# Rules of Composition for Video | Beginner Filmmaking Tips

Hey there, it's Todd, and let's talk about the rules of composition as it pertains to shooting video. So once you understand all the bells and whistles of your camera, the next thing you need to understand is how to point your camera to get the best shot. Here are some rules of composition to help you find that. Now, our first rule is the rule of thirds. Your instinct is probably to put your subject directly in the center of the frame, but that may not be the best way.
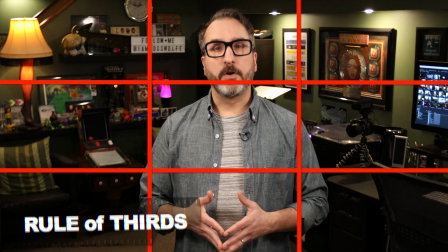(0:23)
Imagine that your image is divided into 9 equal parts by 2 vertical and 2 horizontal lines.
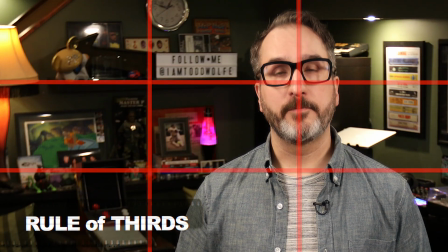(0:28)
Then place your subject where the lines intersect. This should add balance and interest in your shots.
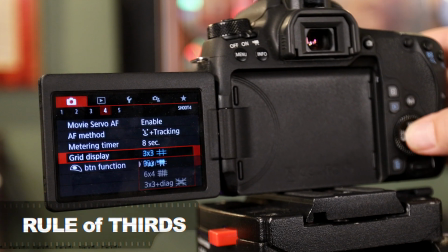(0:34)
Luckily, most new cameras have a built-in 3x3 grid to help you with this. Next are leading lines. Our eyes are naturally drawn to follow lines.
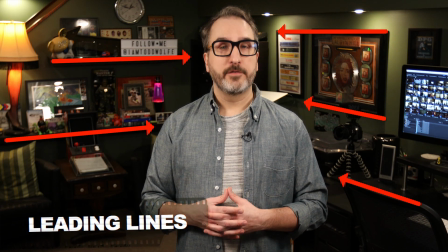(0:43)
So when framing your subject, look for lines in your environment to help draw attention to your subject.
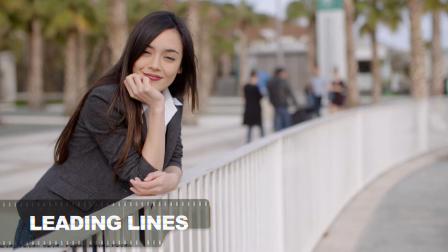(0:48)
And lines are everywhere. Roads, sidewalks, stairways, railings, buildings, walls, they're everywhere. So definitely keep an eye out for leading lines to enhance your video. And finally, let's talk about creating depth.
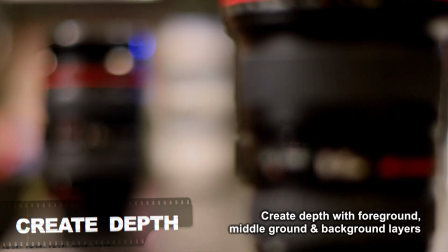(1:00)
Depth is all about layers, and those layers are foreground, middle ground, and background. So when framing your shot, pay attention to what's in the foreground, what's in the middle ground, and what's in the background to make sure that you're creating depth in your shots. The best way to make sure that you're creating depth in your shot is to make sure that you're not shooting subjects directly against a wall. Pull that subject out away from the wall and you'll instantly create some depth. Now, those are just a few rules of composition, but by utilizing those, that should make your best shot even better. And obviously, rules are meant to be broken, but master the rules and then you can start bending them. And with that being said, if you want to learn more in-depth information about this subject or just shooting video in general, check out the Fronos Photo Guide to Shooting Video.
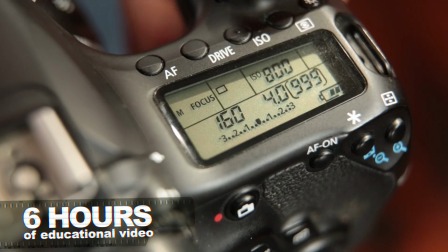(1:47)
I teamed up with Jared Poland from Fronos Photo to create over 6 hours of educational video about everything shooting video.
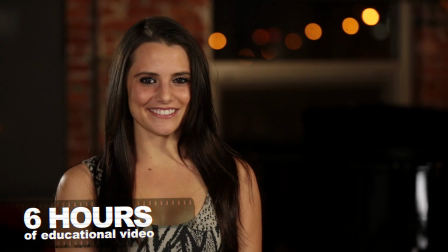(1:54)
And the best part is that once we show you all the ins and outs on how to shoot video,
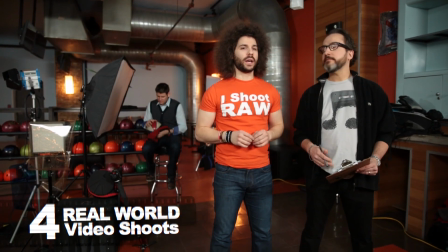(1:58)
we take you on 4 real-world video shoots and show you how to shoot a music video,
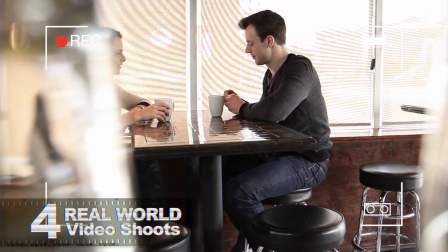(2:04)
a commercial, a short film, and even a YouTube video. If that sounds like something you might be interested in, go check it out at fronosphoto.com/video and check it out for yourself.
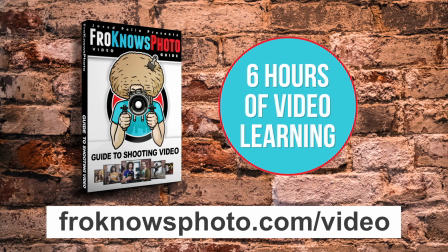(2:16)
And you can take advantage of an exclusive discount just for you.